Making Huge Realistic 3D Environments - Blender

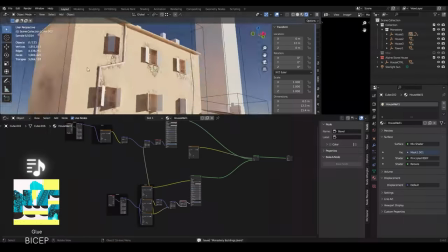15:01 I chose to use a custom painted mask because then I can locate certain areas where I believe it would be more weathered and damaged,
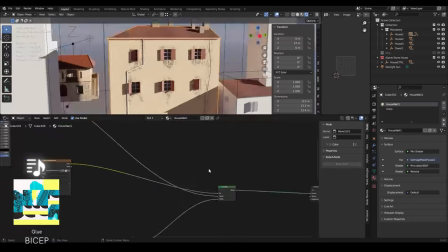15:08 such as near the drain pipes or under the windowsills, or let's say on the corner of the buildings.
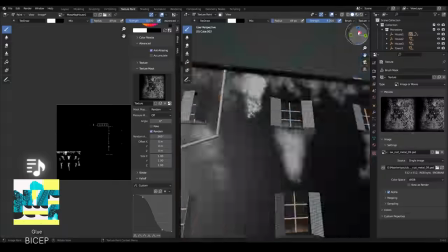15:14 I want it to be a bit more bricky rather than plaster wall.
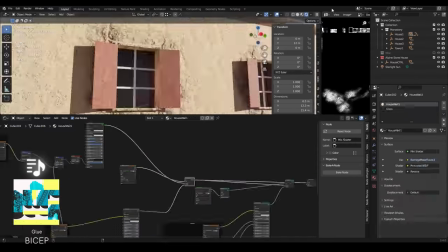15:17 And that way I can just, yeah, paint that in myself rather than, you know, having to play around with a noise, with a noise texture and having to find the right seed.
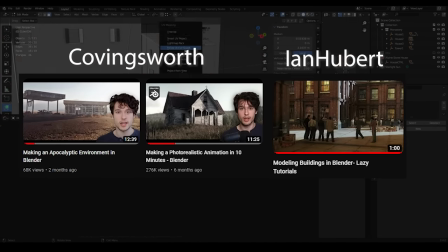15:25 Again here's two resources that explain everything better than I do and the ones that I learned from the most.
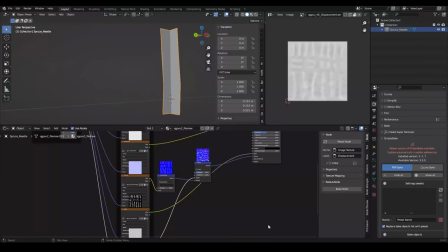15:31 So now on to the trees. I started out by creating leaf meshes or in this case needle meshes inside of blender. For the sake of staying somewhat low poly I just used two atlases from Quixel and basically crossed them by rotating one of them 90 degrees and aligning the yeah center twig area.
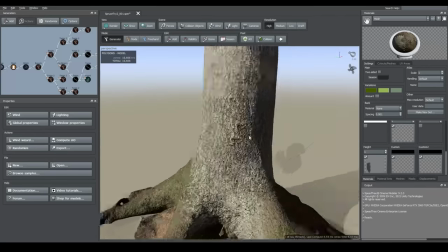15:48 I then baked out the textures using Simply Bake and went to Speedtree. Inside of Speedtree I started out with a Quixel photo scan of a spruce trunk and its roots.
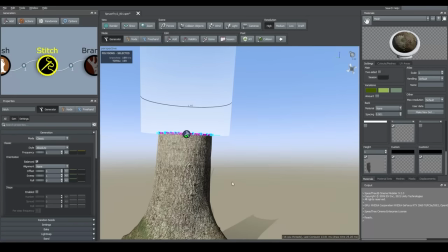15:56 You can import this as a mesh inside a Speedtree. On the mesh we use a stitch node that will find an appropriate point in the mesh to connect a Speedtree branch to.
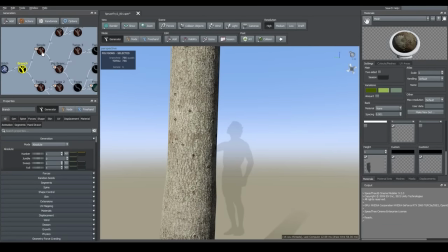16:05 It will also bake a mask transitioning from the mesh texture to the tileable bark texture that you're using.
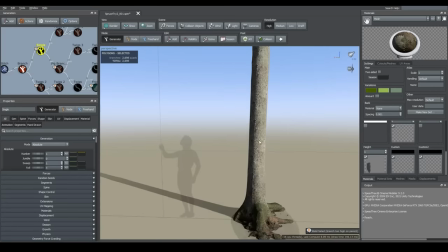16:11 Make sure you have a similar bark texture to the texture on the mesh because otherwise the seam will be extremely noticeable.
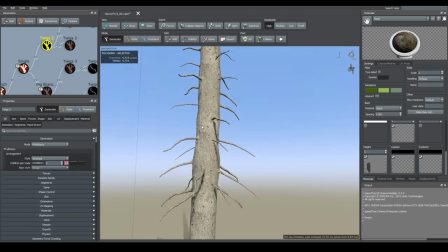16:17 You definitely need to have the same color and same pattern in this park i start out with the underlying dead branches and twigs dead
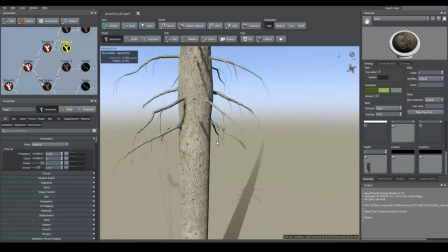16:24 parts of the tree add a lot of fidelity to your model so i definitely recommend adding them you can see i'm just layering on the detail on these dead
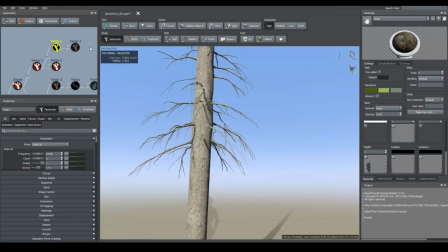16:31 branches as they have no needles on them so you'll have to make them look quite good since they aren't hidden you can see i only have these dead
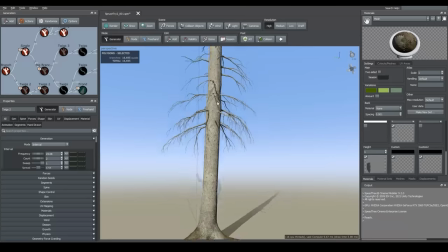16:38 twigs near the bottom of the tree this is to save polygons keep detail on the lower areas of the tree and realistically of course the lower parts of the tree are older and have more shade so you have more dead branches now I add the big branches now you can see I shape them
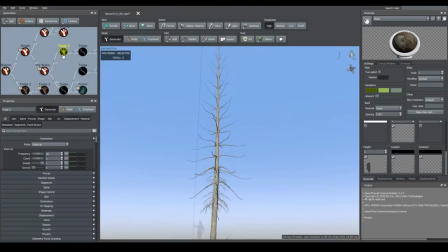16:53 based on the height location on the trunk the lower the larger and also have more gravity so they're getting pulled down more while the
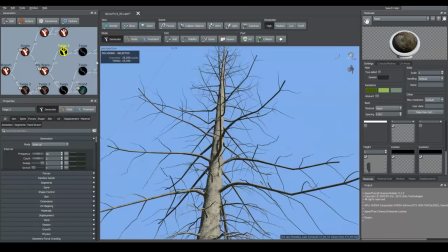17:01 newer branches on top are more grown towards the sky still because they're shorter and yeah younger so I add twigs coming out at sideways angles
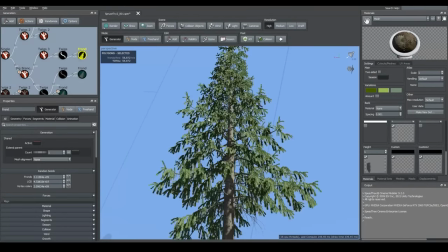17:09 from these main branches and from these twigs I'll add my needles so you can see I have my needles in the form of fronds not leaves as my
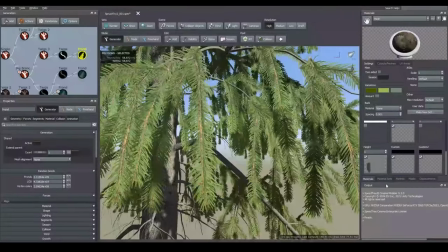17:17 needle mesh is basically a small twig with needles already attached to it in this like atlas so yeah a frond mesh is more suitable than
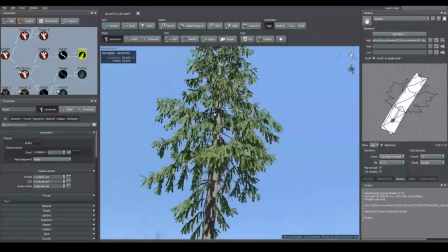17:25 a leaf mesh in this case so anybody who knows speed tree knows when you add fronds you normally add a invisible twig mesh and then you add the
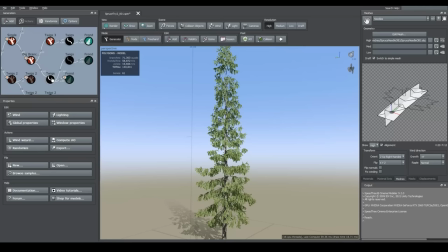17:32 frond node on top of that and this frond node is the one that you give your needle mesh and needle texture so you can see in this
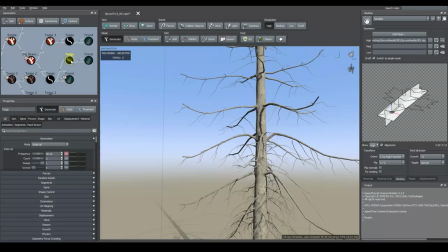17:41 first layer of fronds or needles the tree still very empty so i add another layer so another layer of twigs that i shape and these ones
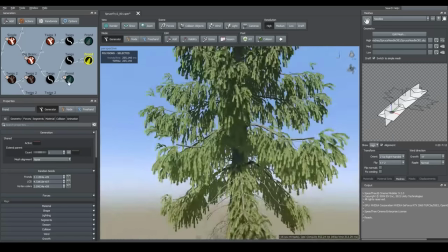17:49 are longer and flow downwards more due to the weight and from these i will connect another layer that sprouts out of it i do this because
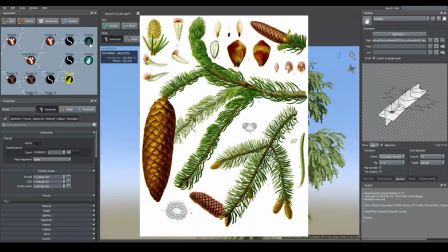17:57 needles often have a sort of trident shape so you have one main needle and
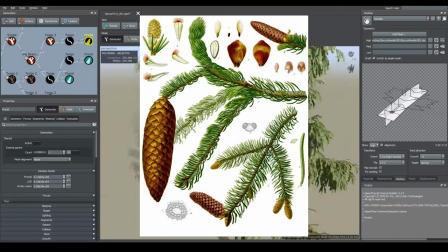18:02 then around the middle of the needle two other needles come out sideways
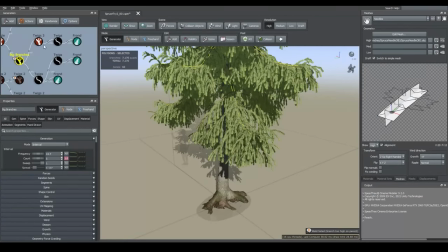18:06 so you kind of get like a trident shape coming out which is what i'm kind of doing with this extra layer of needles at the end here you
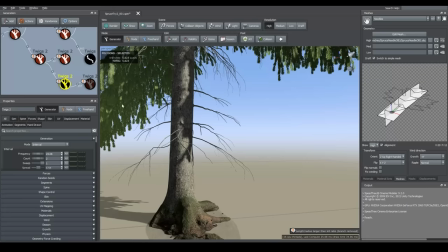18:14 see me adding yet more dead branches on the bottom of the tree same process as the upper ones all